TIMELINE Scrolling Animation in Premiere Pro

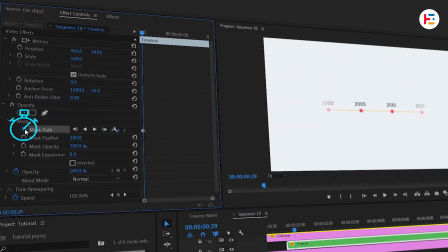4:06 Again, move few frames forward and click on stopwatch icon next to mask path. Go back to first frame and shrink its size as much as possible.
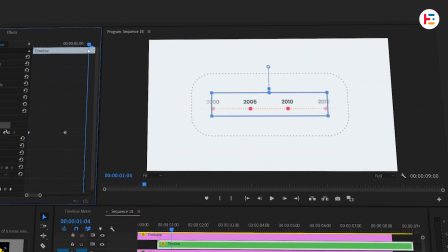4:14 This will help to reveal our timeline. Alright, let's make that timeline scroll. Head over to the Effects panel and search for Transform.
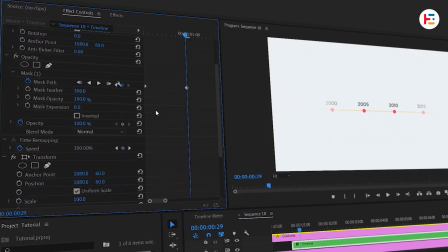4:21 Apply that to your timeline sequence. In the Effect Controls panel, click the stopwatch next to Position and let's start animating.
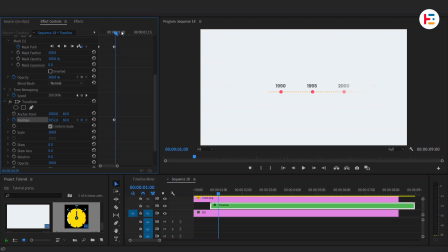4:28 Move the timeline from right to left like it's scrolling forward in time. After a few frames, increase the position value until the year 2025 is fully visible.
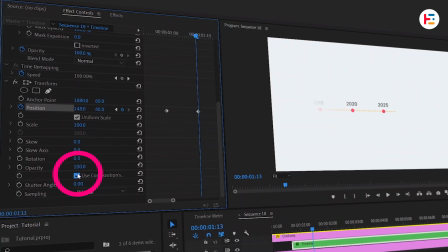4:37 To make this feel more realistic, uncheck Use Composition Shutter Angle and set the shutter angle to 320 degrees.
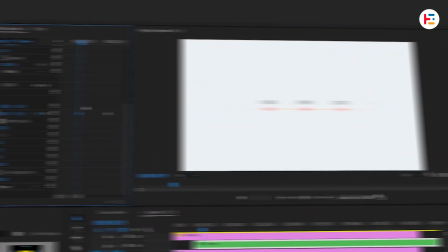4:44 This gives it a nice blur when things move fast. Now we're going to tweak the keyframes so that the motion is smooth.
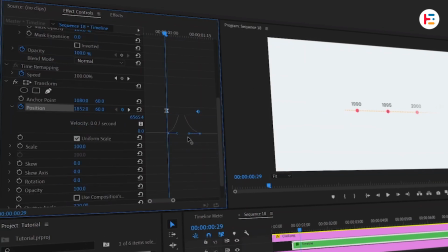4:51 Drag these keyframes handles opposite to each other. That helps to adjust the speed and velocity curve. This will give you that polished, fluid animation feel. And now for the fade-out effect on that last year.
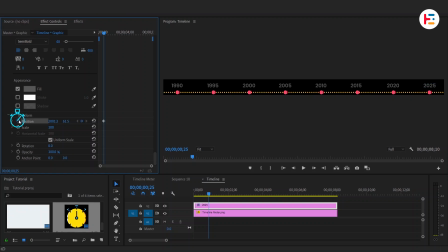5:02 Double-click on timeline sequence and set keyframes for position and opacity. After three frames, slide it up and fade it out. Easy, right?
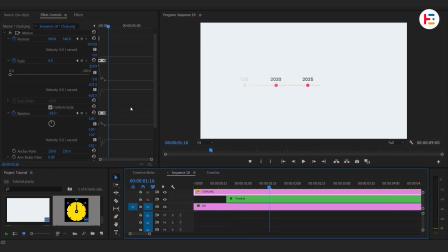5:15 back in the final sequence let's bring in that stopwatch icon again set the same
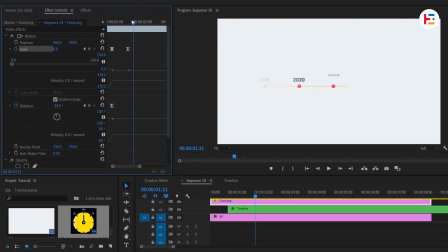5:20 keyframe as last time after few frames scale it up a little and also we're adding keyframes for position to give it some movement after few frames let's
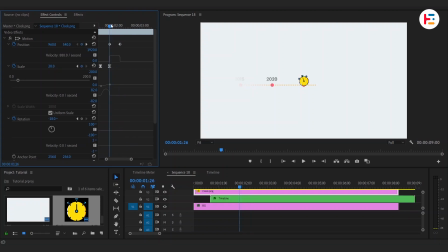5:29 move the stopwatch upwards and at the same time animate the timeline
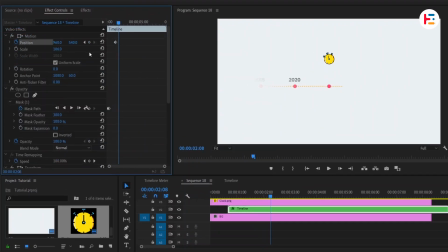5:34 down for the next few frames tweak the exposition of the stopwatch and adjust its scale to match the overall animation now take it to video track 4 next take rectangle tool to add this shape then take it to video track 3.
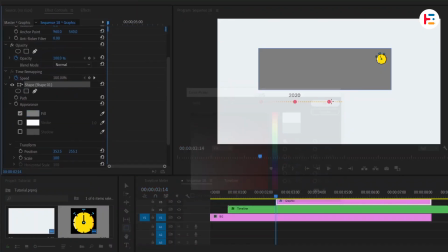5:54 from effect controls panel change the fill color to white within that same shape take a pen tool and create this
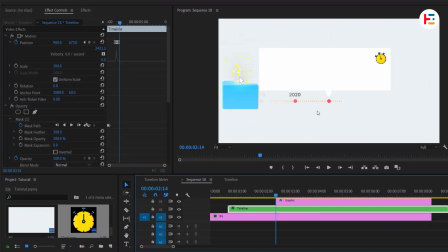6:01 pointing shape it's time to add some text and images inside that box make sure to add text and images in their own layer
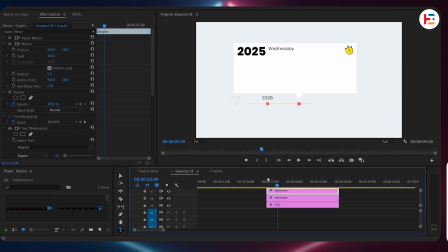6:09 it's simple so I'm speeding up this part here is the sample now
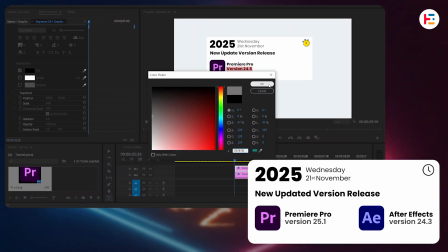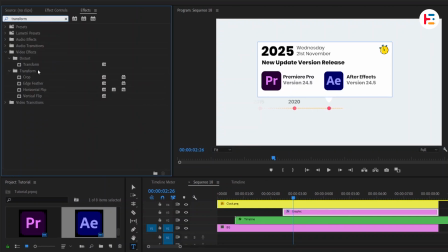6:22 with white boxes layer selected add transform effect again we'll animate position from our transform effect take your playhead few frames forward and then add
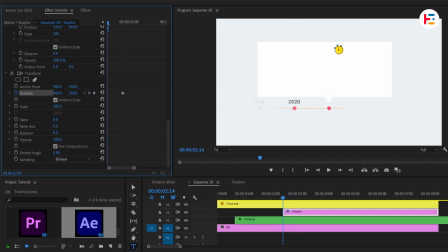6:32 keyframe to position go back to first frame and increase y positions value for that fade in effect set keyframe for opacity that starts with zero percent and end up
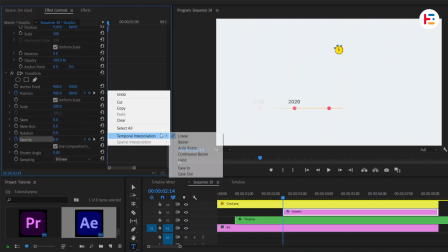6:42 with a hundred percent. Again, for that smooth animation, set first keyframe to ease out and drag the second keyframe's handle towards your left.
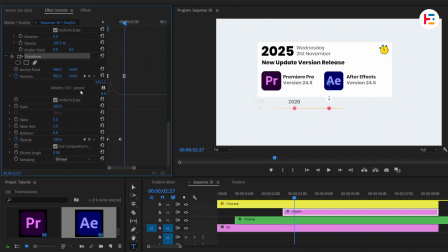6:50 So here's the deal. Copy same transform effect and select all layers that includes text and image.
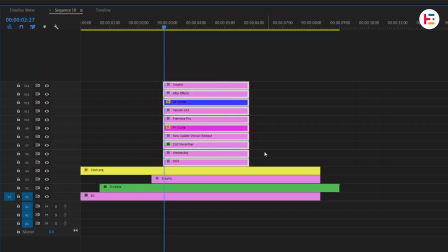6:56 Then simply paste the effect. Now move four frames forward and take these layers to that frame.
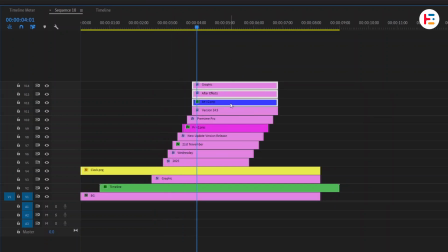7:02 Repeat this same process till the last top layer. Extend the duration of all the layers to match the timeline.
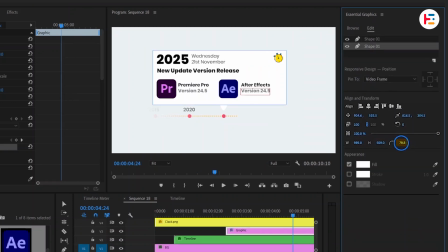7:09 You can double click on that white shape layer to edit let's set rounded corners around the shape to enhance it further add drop shadow effect by
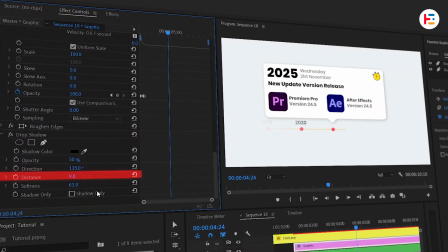7:18 simply adjusting distance and softness values you can get this smooth shadow around the
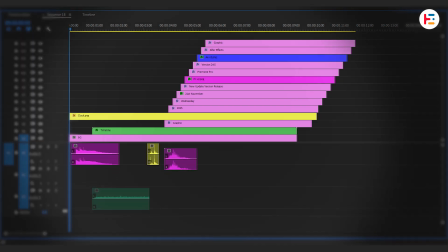7:23 box after adding these sound effects you can take your animation to next level
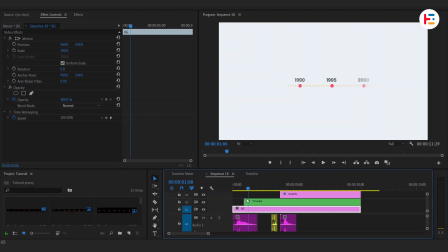7:27 are you about to leave hold on while i was reviewing the final result i noticed an issue with the animation the drop shadow effect is causing the black shadow to appear right before the slide up animation starts to fix this we have two solutions the first option is to take that transform effect
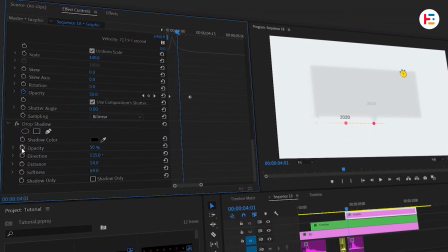7:43 just below the drop shadow the second option involves adjusting the opacity of the drop shadow using keyframes so just before the animation ends set a keyframe for the opacity at 50 percent then take it few frames forward return to previous frame and set the opacity to zero percent i'm leaving an eight frame gap between these keyframes and boom you've created a seamless dynamic timeline scrolling animation,
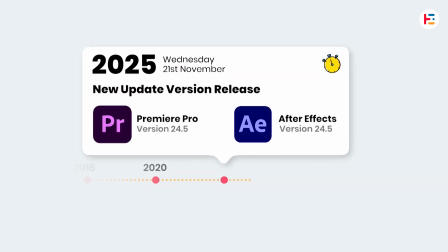8:08 all within Premiere Pro. If you think this animation is cool, you'll definitely enjoy these videos too.